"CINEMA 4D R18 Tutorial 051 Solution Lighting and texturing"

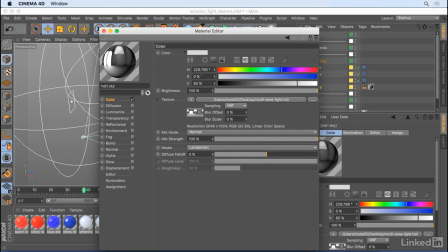251s
I'm just going to say no and close that down.
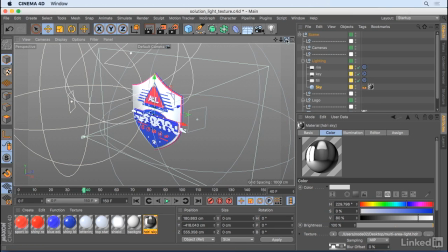254s
And then we will be able to see those reflections of this material in the object here. And really that sky is the key to this whole lighting setup, because without something to reflect, the materials would just look so boring.
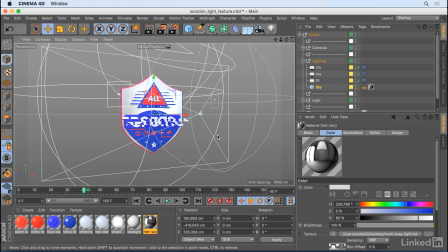271s
Now, I want to show you the different stages of lighting. So we will open up the picture viewer.
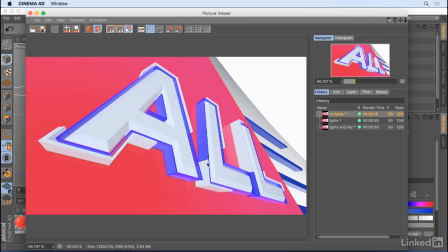278s
And this is the first shot without any lights on.
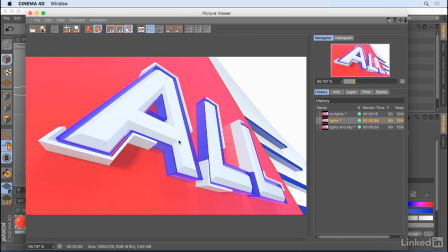283s
And then when we add some lighting, it just adds that dynamic look to it.
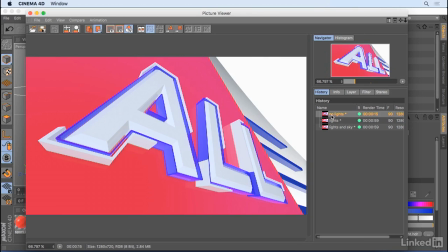289s
It's all, it's already flat before, no lights here. So we've got some lighting here to bring out some shadows as well.
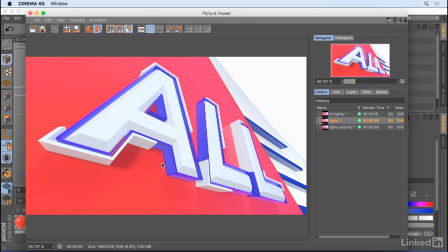297s
And you can see that just down here, you can see the shadows over here. And then when we add the sky in, let's just look at the sky. You can see now we've got the reflections, and it's just making the top edges of this really pop if we just toggle between those two.
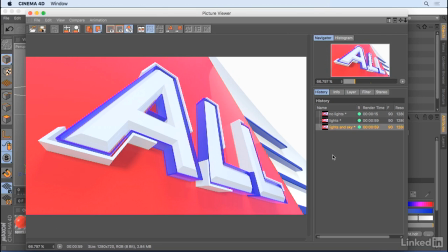314s
And the reflections add life when the object is in motion or we're changing our perspective with an animated camera.
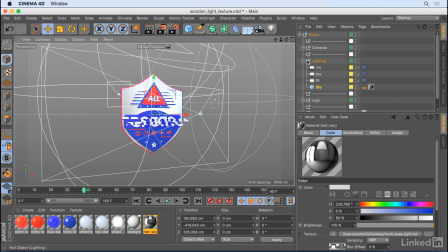321s
Let's just close that down. And I just want to talk about one more thing about the materials.
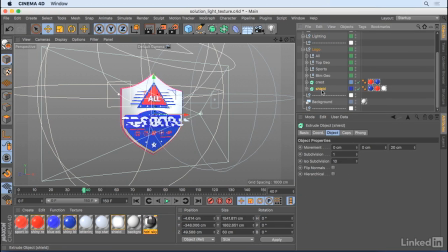327s
You can notice here on the shield and the crest, we've got multiple materials on this object. If I just zoom in here,
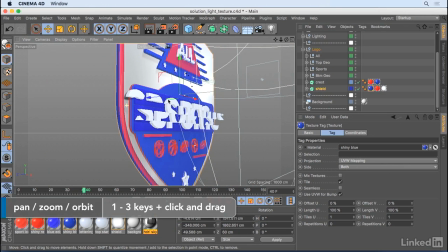336s
and let's just take a look at this angle, and you can see, so we have the shield. The base material is that shiny blue, and that's just applied over here. And then on the rounding, so I've added the R1 to the selection field.
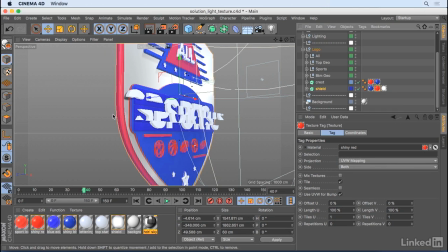354s
If I turn that off, it's now overtaken this blue. So I'm going to make sure that that's defined to the rounding. And then that blue color comes back. And on the top, on the cap, I've added the selection C1,
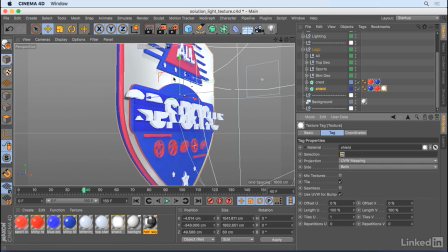369s
and that just makes that white material just cover the cap here. And for the crest, very similar. The base is just that shiny red, and then the cap is this shiny blue.
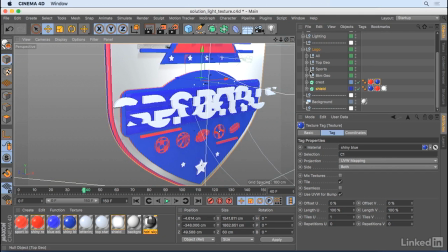383s
So you can add multiple materials to extrude objects just by using the built-in selections that they have. So that was a look at how the object, this logo, was lit, and a look at the materials that were created and applied to it.
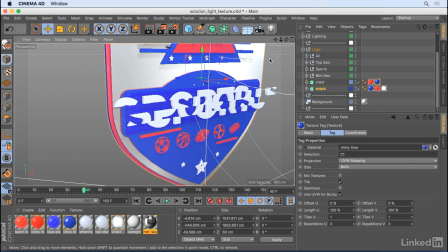400s
Next, we'll look at the setup for the multipass render and getting it out of Cinema 4D and compositing in After Effects.